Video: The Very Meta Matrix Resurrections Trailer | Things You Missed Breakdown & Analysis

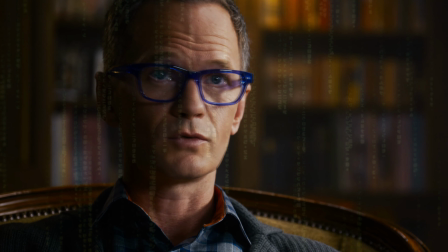4:11 And I believe the wallpaper in the background symbolizes the One, which is the gold squares, but trapped in a square,
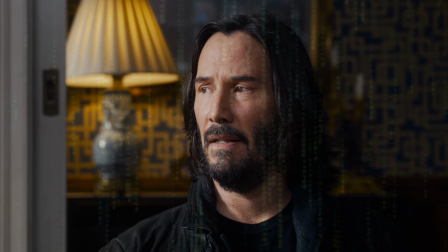4:18 in a box, because underneath those squares is a blue background, the blue symbolizing the forgetfulness,
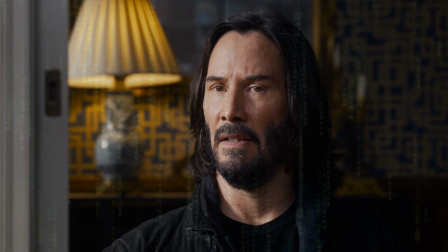4:24 the belief of whatever you want to believe. So this seems to be like a version of the Matrix he is trapped in by the machines.
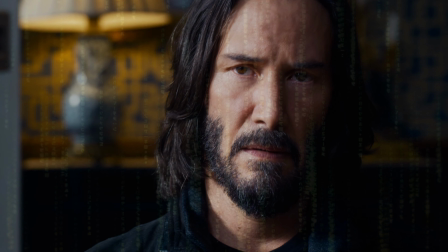4:32 So it may not be the actual Matrix at all. It may be something completely different.
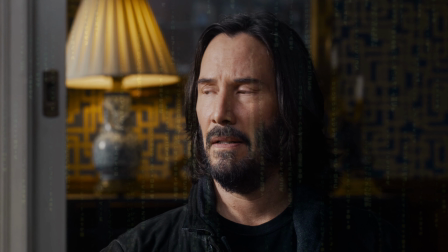4:36 It may be a version of the Matrix, or it may be some kind of experiment by the machines to figure out perhaps what happened with the previous one.
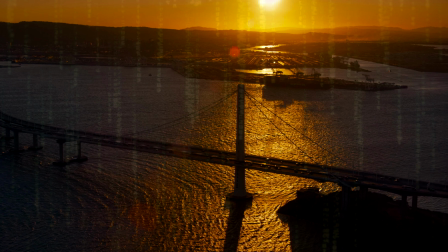4:45 Again, the gold and blue tones, gold symbolizing the One, the blue symbolizing the forgetfulness,
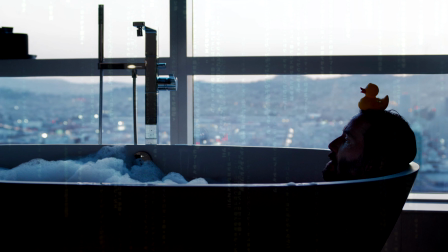4:50 the yellow duck on top of Neo being the gold color that we've been talking about, and again, the blue tones in his apartment,
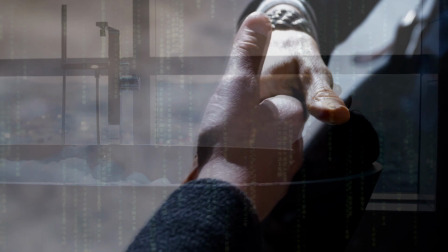4:58 He meets Trinity in the Simulate Cafe, and this is during the day,
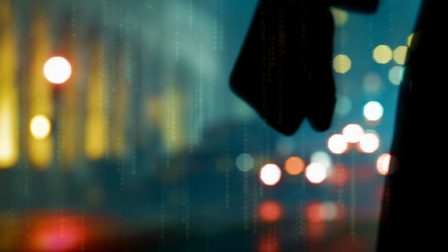5:03 but in the previous teaser trailer, he's visiting the Simulate Cafe at night.
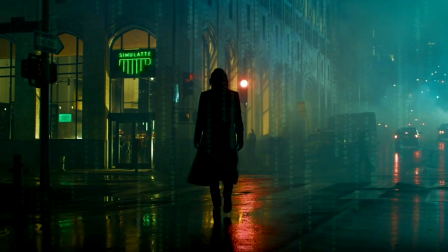5:08 So it seems that perhaps he goes there more than once to figure out something, perhaps in a kind of loop idea.
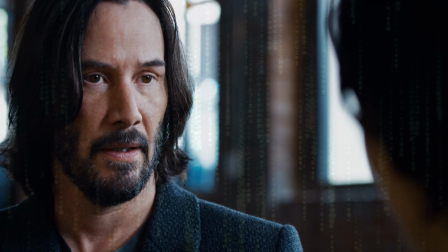5:15 And the great thing is that Neo and Trinity don't know each other here, so it's kind of like they're refinding themselves and their love.
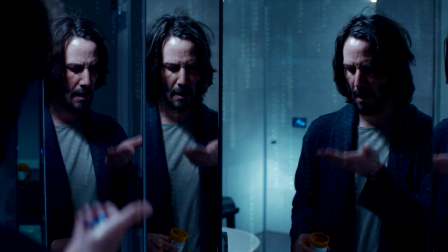5:22 Neo is wearing blue in his apartment. The blue tint and the blue tones of the shot makes it all symbolically forgetfulness,
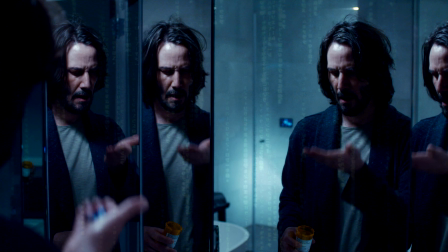5:31 and he's even taking blue pills, lots of them. The question is he doing this on purpose, or is he doing this because he's been told to do it?
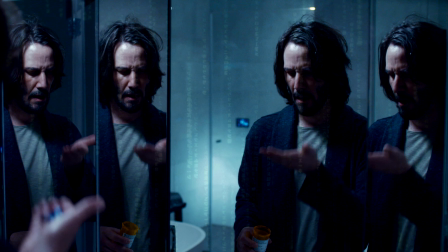5:40 I get the feeling that he actually wants to forget that he lost Trinity in some way, but I could be wrong.
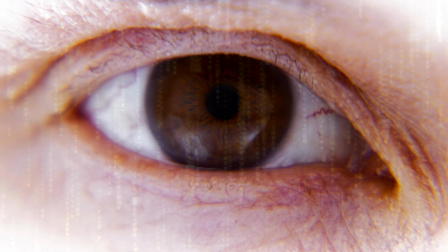5:46 This seems to be the eye of Neo in the loading program, or the construct.
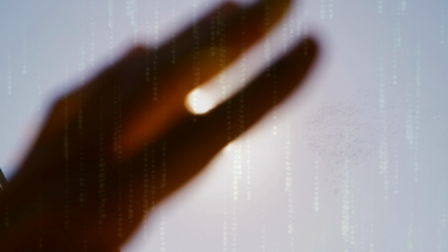5:50 In this scene, Neo looks up at the sky and sees a flock of birds, again surrounded by this golden light.
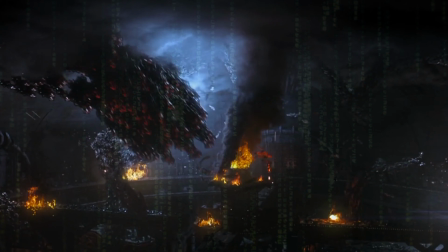5:57 But this is reminiscent of the machines in Zion when they are flying around in unison like a flock of birds.
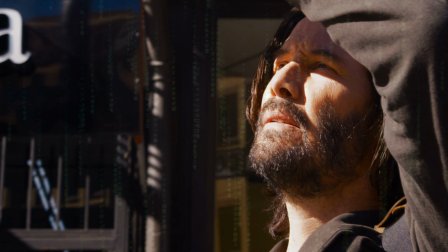6:05 And it's either something that is a memory he has, which he would know that that is how the Sentinels operate, because it may feel familiar to him.
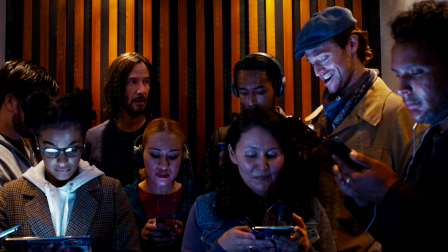6:13 At least that's how he seems to feel. And then we get a scene where Thomas Anderson is in a lift, surrounded by that blue light and that gold motif.
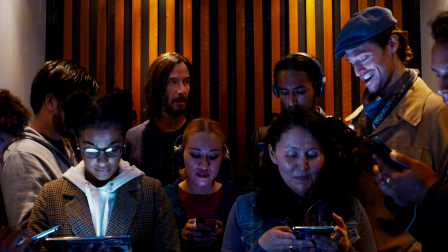6:22 And everyone is glued to their phones and their social media accounts, kind of like oblivious, in a trance, not interacting with each other.
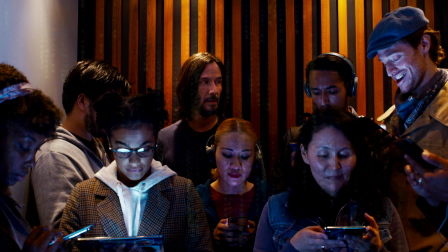6:31 And it's meant to symbolize the effect of technology and machines on human beings.
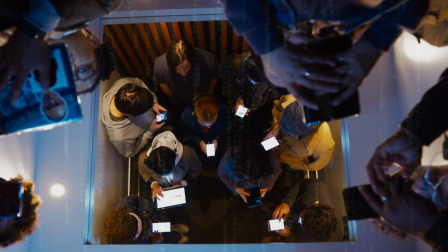6:36 Neo looks up and sees a reflection of himself, perhaps signifying as above,
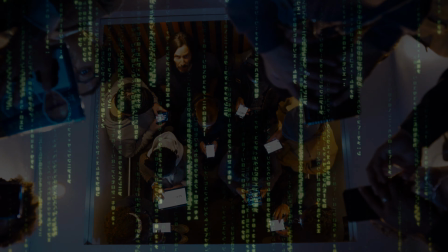6:41 so below, which means that whatever happens on Earth is reflected in the astral plane.
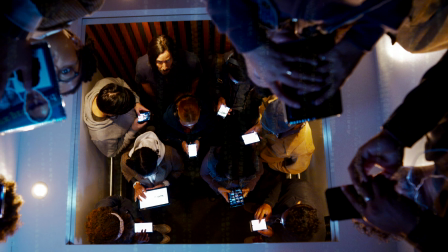6:45 But you can see that Neo seems to be trapped in this square, the same as the therapist's ring.
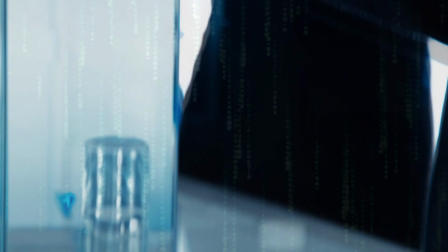6:51 Then something makes Thomas decide not to take the blue pills, because he just drops them.
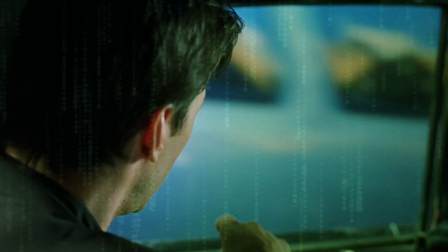6:56 We then see him walk into a noodle restaurant. I used to eat there. Really good noodles.
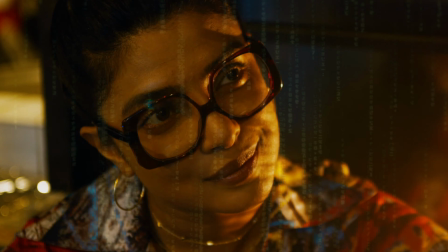7:02 Here he meets a woman, reading Alice in Wonderland. And throughout this whole trailer, we hear Jefferson Aeroplane and her track about Alice in Wonderland.
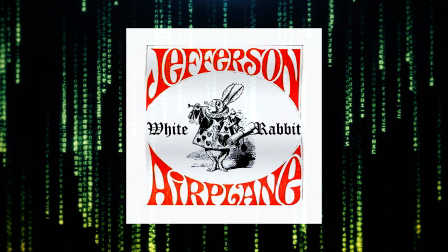7:11 And I think it's a very fitting track to use for the trailer, symbolically, talking about the difference between this pill and that pill,
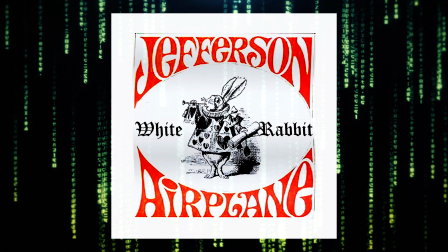7:18 and a callback to the first Matrix movie with Morpheus, talking about Neo feeling like Alice tumbling down the rabbit hole.
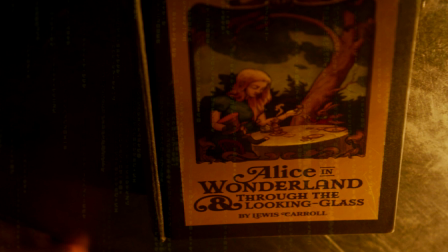7:27 I couldn't identify the edition that this Alice in Wonderland book is, so if you know which edition this is, let me know in the comment section below.
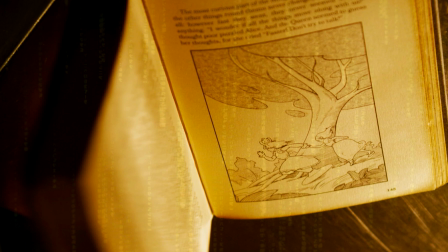7:35 But what I can tell you is this chapter is Chapter 2, The Garden of Life Flowers.
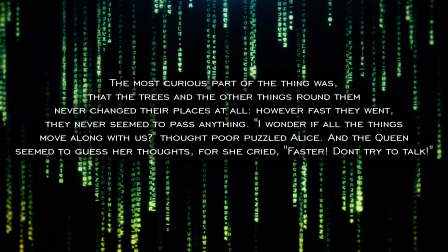7:40 And in the chapter it reads, "The most curious part of the thing was that the trees and the other things around them never changed their places at all, however fast they went.
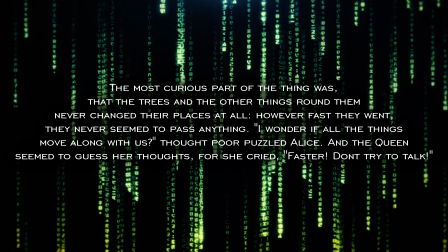7:48 They never seemed to pass anything. I wonder if all the things move along with us," thought poor puzzled Alice.
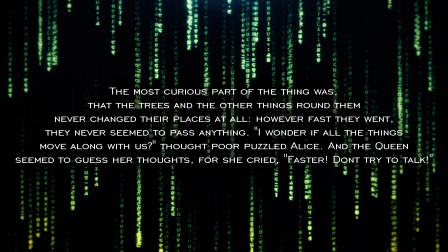7:54 And the Queen seemed to guess her thoughts, for she cried, "Faster, don't try to talk."
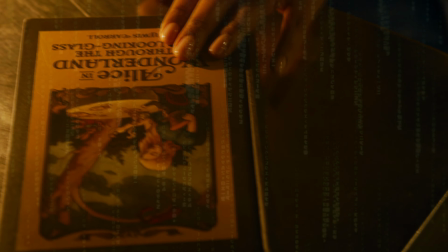7:59 So perhaps in this scenario between this woman, who seems to be the small girl from the Matrix Revolutions,
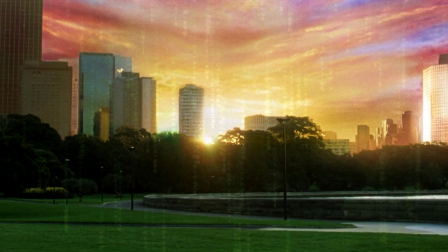8:05 Sati, who creates things within the Matrix, and perhaps is doing so currently, she is the Queen in this scenario,
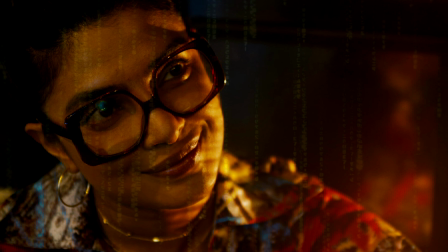8:12 and Neo is the Alice of the story.